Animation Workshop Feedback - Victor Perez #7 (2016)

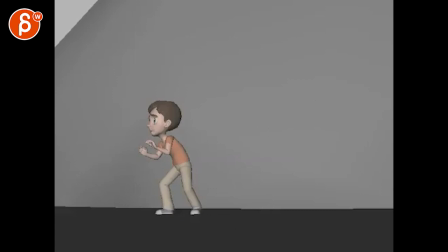right, so this is for a shot idea. Like him moving from one side of the screen to the other and the way he's doing it. The ogre is half spline, half step. The kid is all spline, but I need to work on his eyes and lip sync. Let me know what you think. And if you have any better ideas on the shot, let's take a look.
Leaving so soon?
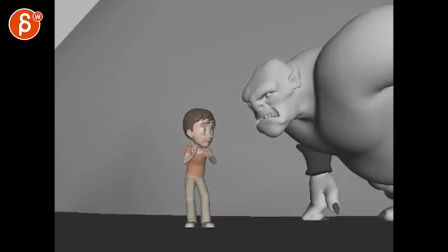I was just going to... I have to...
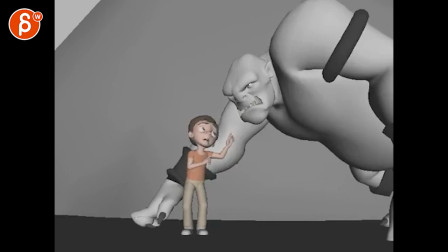I was trying to... Sneak away? Yeah. I mean, no.
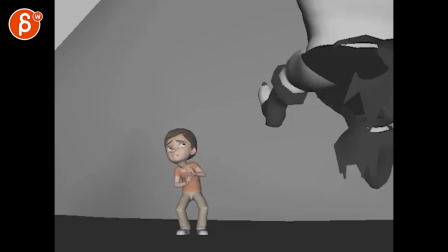I like children. For breakfast? Cool.
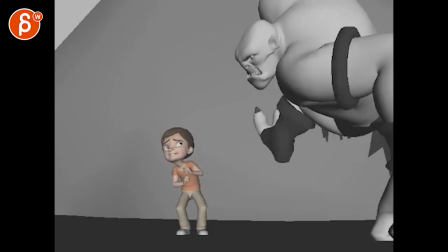Okay, hold on. My immediate...
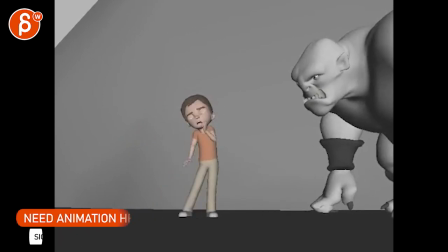What's the word? Reaction to this was, it's a bummer that he is so far away.
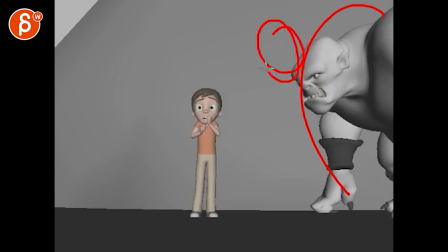I wish that at this point he was already head here, and overlapping in terms of shapes. Obviously, my drawing skills are, so it doesn't really help anything, but imagine that's your ogre.
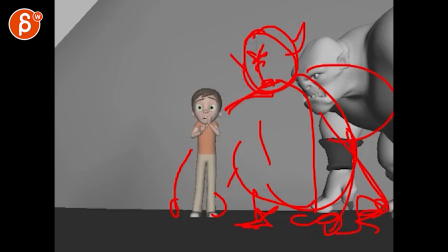Rawr. But he is towering closer and with shapes over the kid,
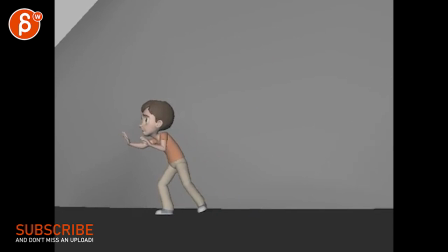which is a problem because I understand that you would have to introduce him sooner, or you have to move faster to get into this.
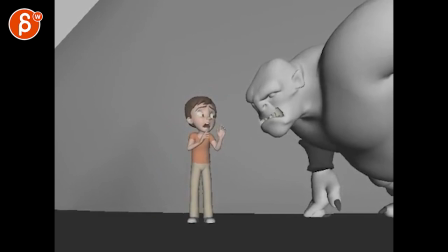Leaving so soon?
But you could have it here, right?
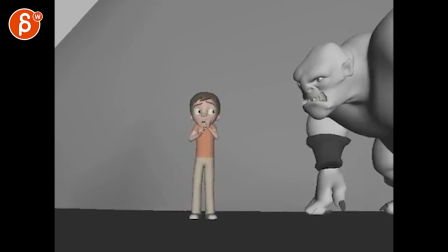The way you do it, leaving so soon, and he keeps moving until
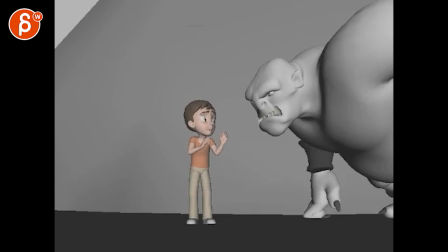and the is just the end of the pose, where you leave this head maybe here, but you just, he finishes all this by moving over, pivoting off the head, meaning that he is, the way I described it, over there, big, right?
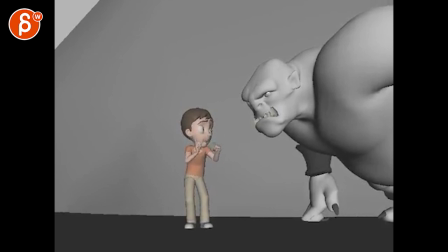Now, for the kid, it feels like that's cool. Then play up this more, the steppy steps.
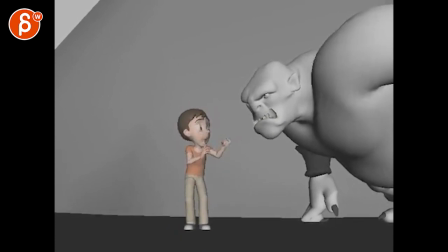Because then it feels like it's IK legs, and it's, more in typical in terms of performance where people don't move legs.
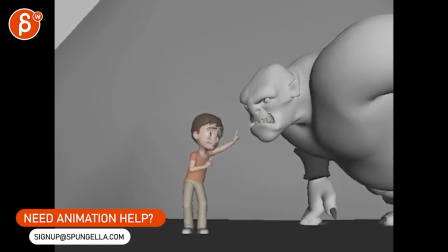And there's so much stuff in the body, but at this point he wants to retreat.
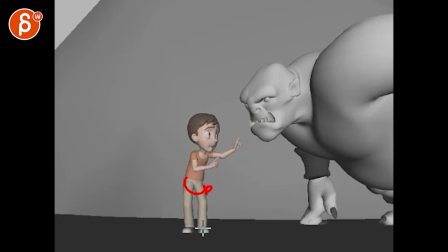Like, he would have to take a step and turn his root so the feet are pointed this way, so he's ready to go backwards. Like, you want to play more with him moving in the scene.
Just going to. I have to. I was trying to sneak away. Yeah.
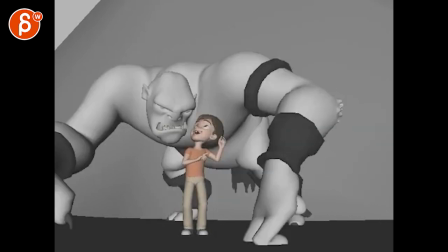Now, I do like this. I love this, right? That he turns around and he looks over.
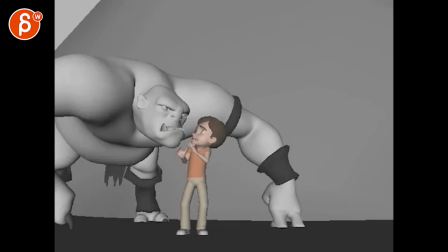Like that, that's great, and it's so close. Like, I love that. I understand that this is more effective because if you have it the way I said it, this would be diminished, right? Because it would be the same thing.
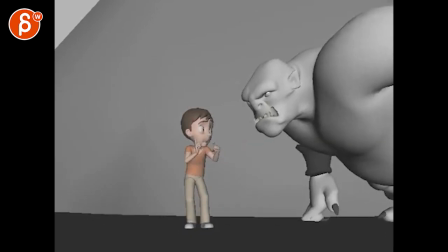You're just kind of rotating around. Plus, you wouldn't be able to see the face. Okay, how about this? I got an idea.
Sneak away. Yeah.
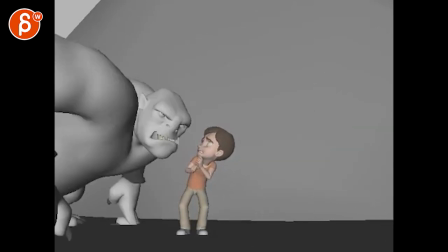No. I like children. For breakfast?
This is weird. The only thing that's really weird to me is that you're doing all this, and then he does this crazy jump over the camera,
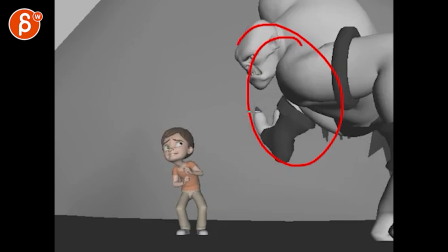over, and I'm looking into craziness, and once he's flying this out, there's so much movement, and we're missing everything.
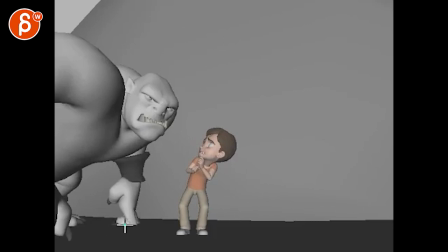I would personally stay within here, where instead of this, he just gets up higher, he pushes his hands up, so his head ends up being here, really towering over him. And then he can open his mouth and saliva can come out, and he talks about eating.
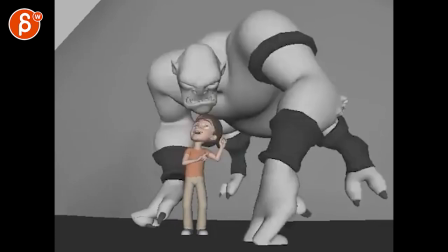That's fine. So what I would do, since I love this, love all that, right?
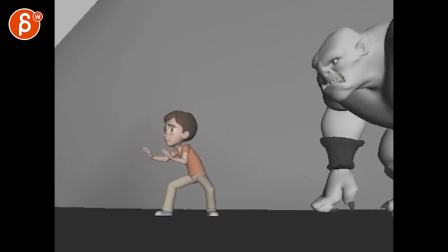Especially so close. What I would do is do this entrance, right? And then actually, it's right now, right?
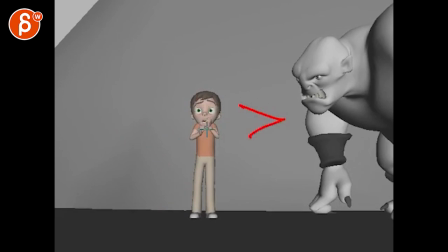This is the camera. This is the kid.
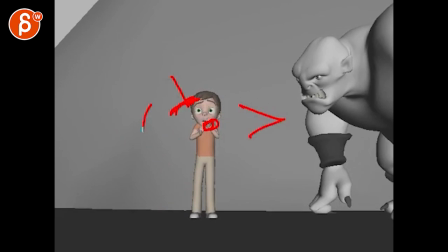And the ogre's kind of like that and does a turn to be like that, right? I am proposing that you enter like this and then you actually go towards the camera.
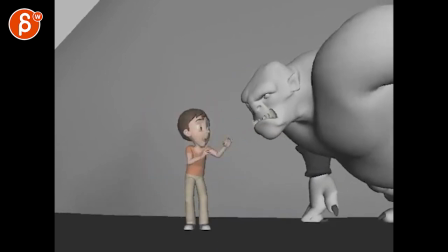That's your thing. And I know it is going to mess you up because then you have to take extra steps to get into this. But that's okay. I think you can just start a bit earlier and just make, bigger strides and make this...
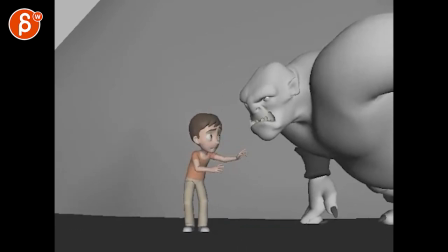I think you can make this work, and I think that way this just feels weird.
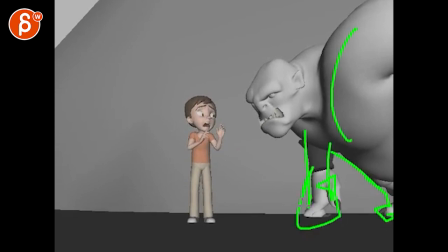Like, the toe is pointing out, this shape here, just his hand coming out, just pose wise I'm just not, it's not that effective.
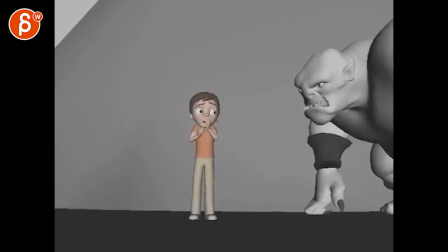And I think what you could do, imagine he comes in, And we want to look at the kid anyway when he does all this, because the ogre doesn't really do much.
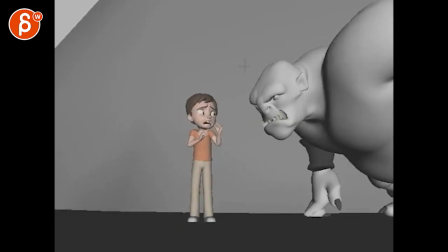And imagine if he turns more towards us. Imagine you got this, like this head would be here, cut off by this massive, massive arm, shoulder, you know, I don't know if that makes sense.
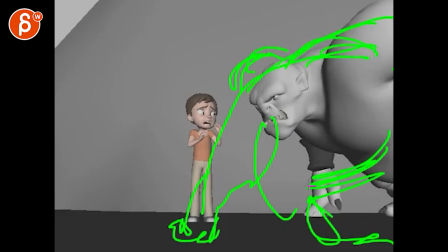Like you have this, looking at his back and his, you know, his ass and arm come down. But it's this massive thing where it gives you a feeling of this. Hold on. So I got this here. Remember that.
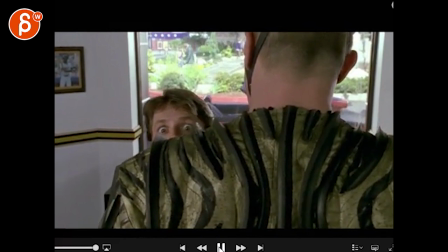That. That's the idea, right?
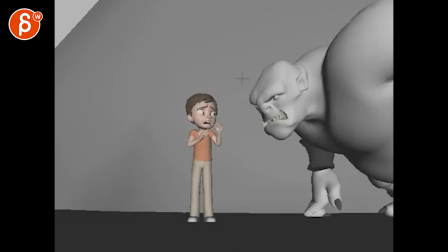So that at that point, you have that where he is towering over him and all you have are his eyes. Then he can always still readjust a bit and he can move over a little bit to so that you can see.
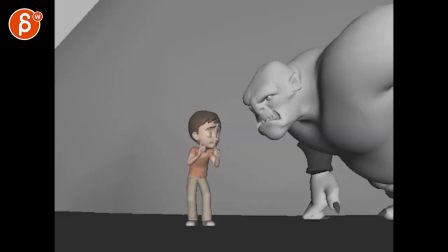Hold on, let me get this back. So that you can see all the acting and everything, right? It can be this moment and it can have a little bit of a sidestep so that the silhouette will be more like that. So you do see all the awesome acting that you do here. But I think this could be a really great use of space and contrast.
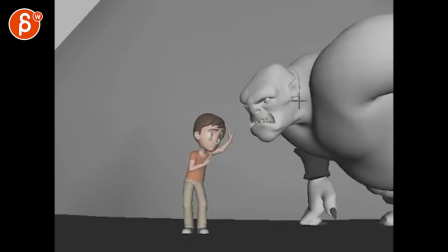And then was that way, because it's more towards us, like we don't see his eyes at all. That's going to be a problem. And by having him more towards us, you can bring the eye line more towards the camera.
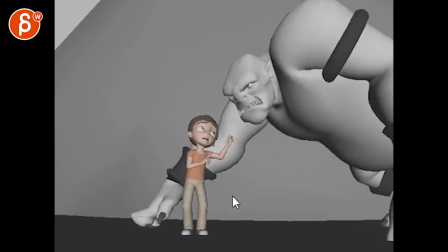And we can see better acting. Then he can move over and do all this thing here.
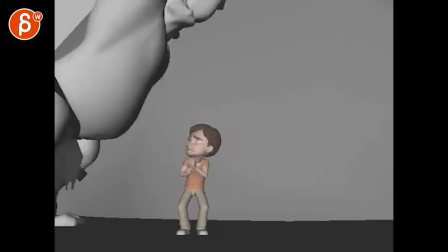And then I would just tweak the ending and not do this crazy jump. All right. Thanks. All right. There's an email. You can sign up. You can start whenever you want. You can submit whenever you want. You get 16 submissions. Either way, a like and subscribe would be awesome. All right. Thank you.